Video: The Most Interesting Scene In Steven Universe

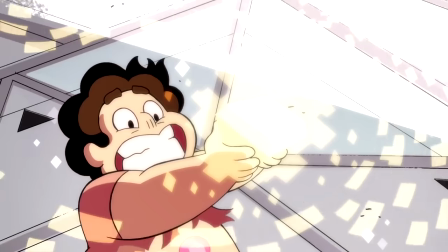(17:12)
Thus, we don't immediately make the connection that the same logic might apply to living creatures, and might apply to Stephen.
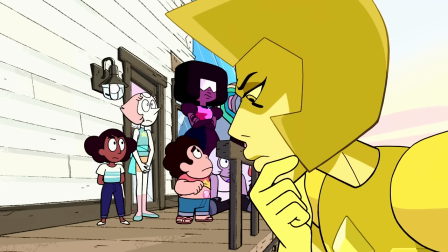(17:20)
But it's a short road to walk. And once it's pointed out, it's a very compelling theory, because we've been told a lot more about how embedding works.
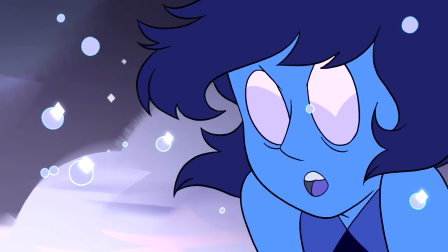(17:29)
We know how it happens, we know the harm it causes, and we know there's only one way to fix it.
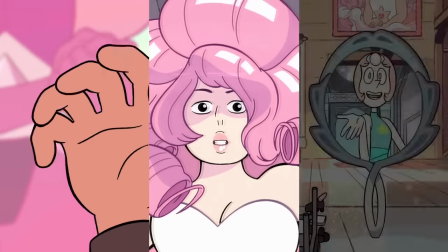(17:39)
So, with all three of these ideas, the show gives us all the information that forms White Diamond's argument,
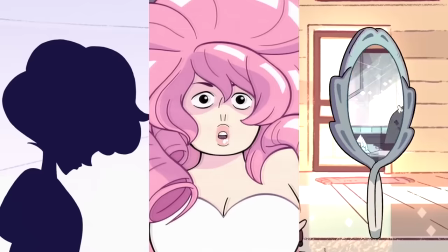(17:46)
without focusing our attention on the crucial implications.
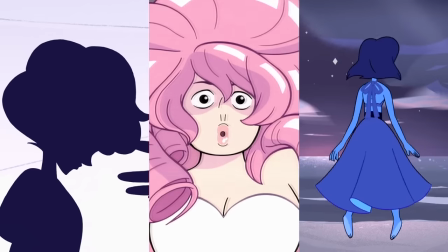(17:50)
And the final story arc, The Battle of Heart and Mind, repeats these three ideas with greater intensity.
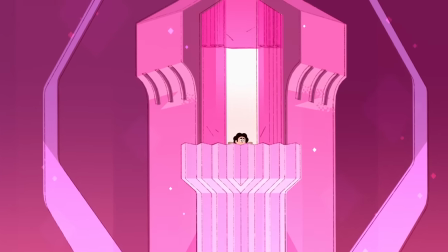(18:01)
Once again, Steven impersonates his mother, this time travelling to her home planet,
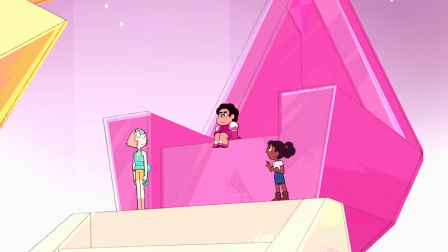(18:07)
literally dressing up as her and taking her place in gem society. Subsequently, he is subjected to what Sugar calls the Princess Gauntlet,
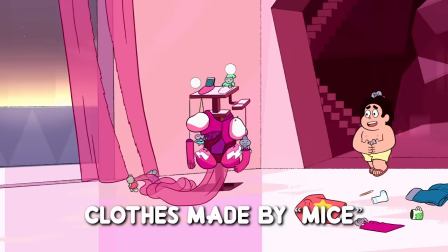(18:16)
a series of princess-themed tropes, all of which dehumanises Steven further.
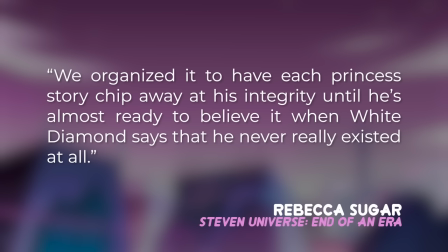(18:23)
We organised it to have each princess story chip away at his integrity until he's almost really to believe it when White Diamond says that he never really existed at all.
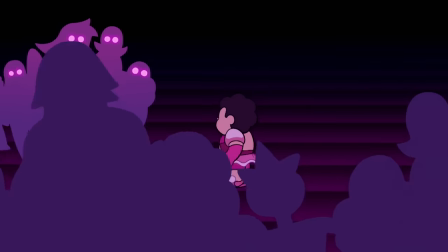(18:33)
Stephen has more Pink Diamond dreams, which are more intense, more surreal and more frequent.
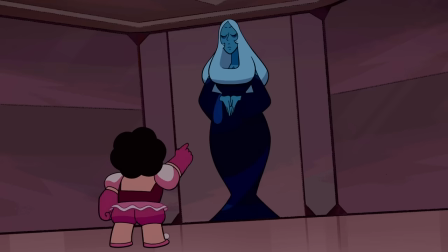(18:39)
They start to bleed with reality, so that Stephen can't always tell when he's dreaming.
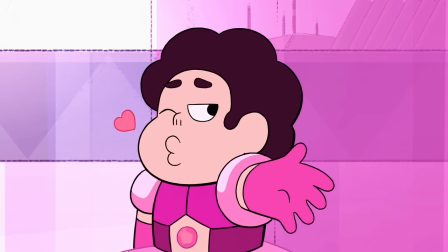(18:45)
Again, these dreams place him in the role of Pink Diamond, sometimes even transforming him into her.
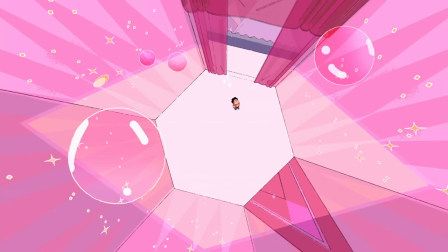(18:51)
It still fits the theory that it's triggered by location. When he's in Pink's room, he dreams of her room.
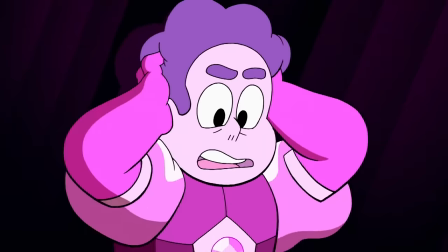(18:56)
When he's in the tower, he dreams of the tower. But it's mixed up with visual metaphors about Stephen's crisis of identity, suggesting a connection.
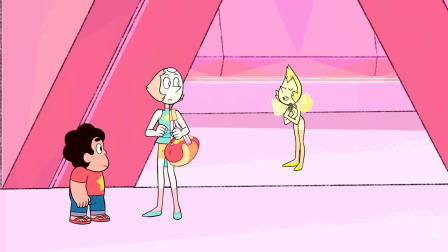(19:04)
And instead of gems being trapped inside objects, we see gems that are objects.
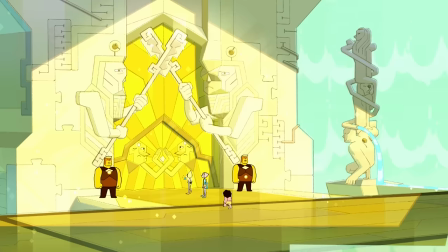(19:10)
The walls talk, the statues blink, the bridges and buildings have faces, a comb sings as it combs.
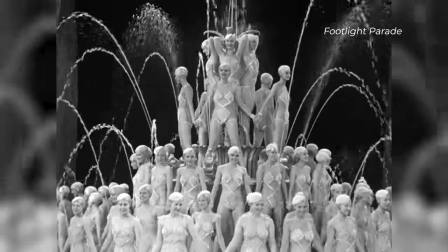(19:16)
Sugar drew inspiration from the films of Busby Berkeley, and the artwork of Boris Arzibashev.
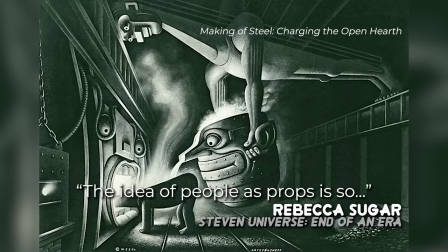(19:22)
The idea of people as props is so disturbing to me.
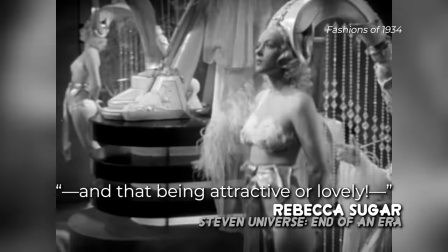(19:26)
Being part of the furniture and that being attractive or lovely is just so fascinating to me.
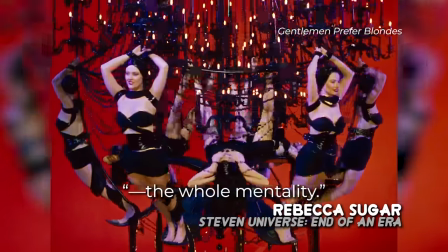(19:32)
And so I wanted Homeworld to be representative of that, the whole mentality. As well as representing the dehumanising culture of Homeworld,
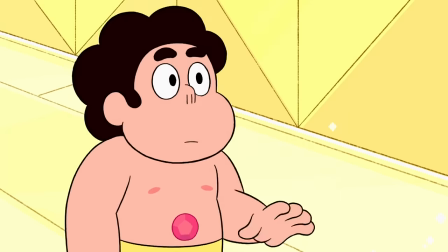(19:40)
it's also evocative of gems embedded in objects, a more sinister version of Lapis and her mirror.
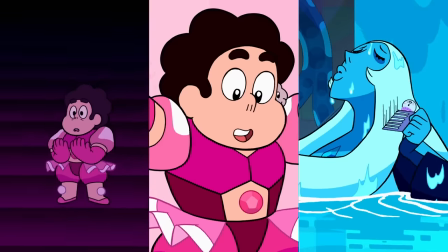(19:46)
So by the time Stephen faces White Diamond, all these ideas are very fresh. in their most ghoulish forms.
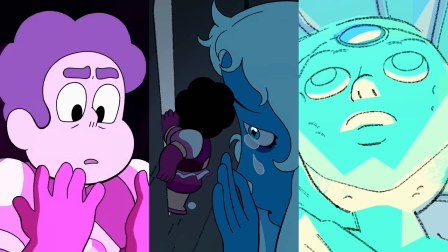(19:53)
We don't need much convincing, because we're already some way towards joining the dots for ourselves.
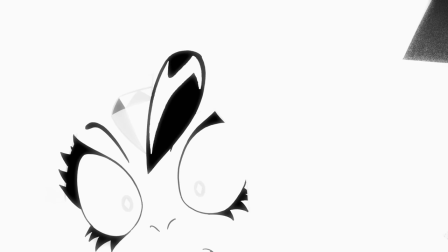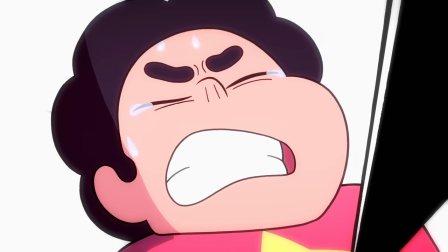(20:13)
But ultimately, it all boils down to one question. What happens when Steven is separated from his gemstone?
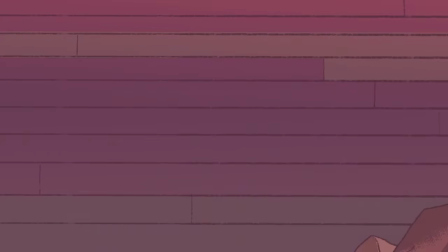(20:25)
It's similar to the question of what would happen if he were mortally wounded. We know gems can't die, but Stephen is flesh and blood.
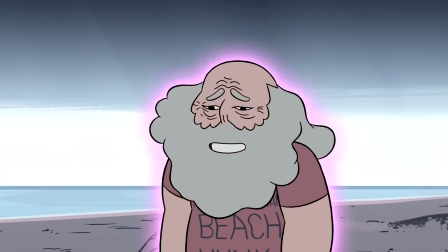(20:32)
He bruises, he bleeds, and he ages. Presumably, he can die.
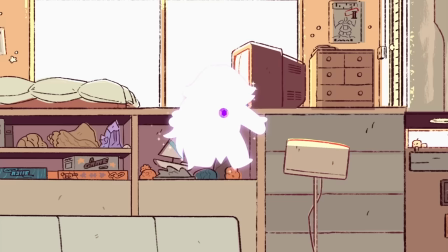(20:37)
His family certainly believe he can. It's possible he might be able to regenerate like a gem,
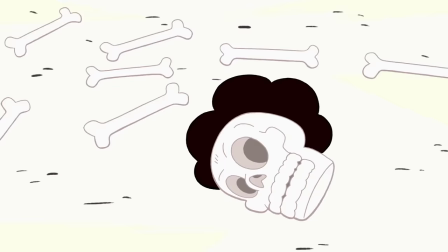(20:43)
but the only way to know for sure would be to kill him and see what happens, which suggests it's a question that will never be answered.
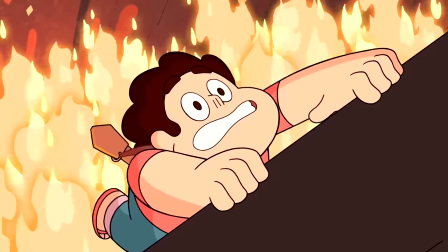(20:50)
Removing a gem's gemstone produces the same effect as wounding them, so we might assume this would also kill Steven, and therefore isn't worth thinking about.
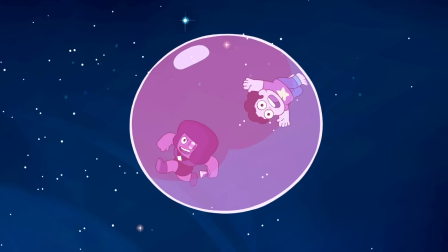(20:59)
Except, on two occasions, the show invites us to do just that.
I'm gonna take your gem and bring it back!
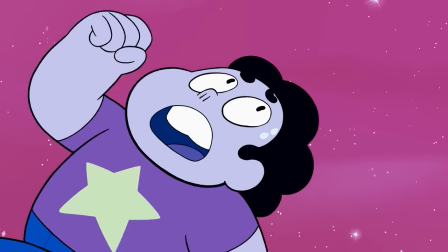(21:05) What? No! Please don't take my gem! Wait, what even happened to me?
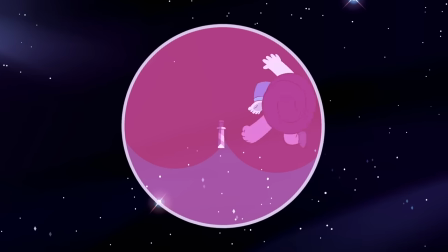(21:11)
The first time, it's just a joke.
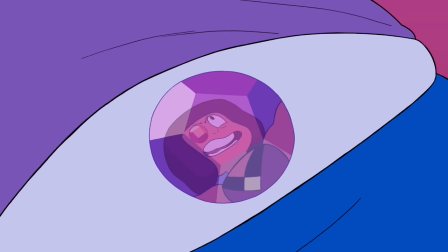(21:13)
It doesn't imply an answer, nor does it raise the expectation there will be an answer, but it puts the question in the viewer's mind, and it points out what it is we don't know.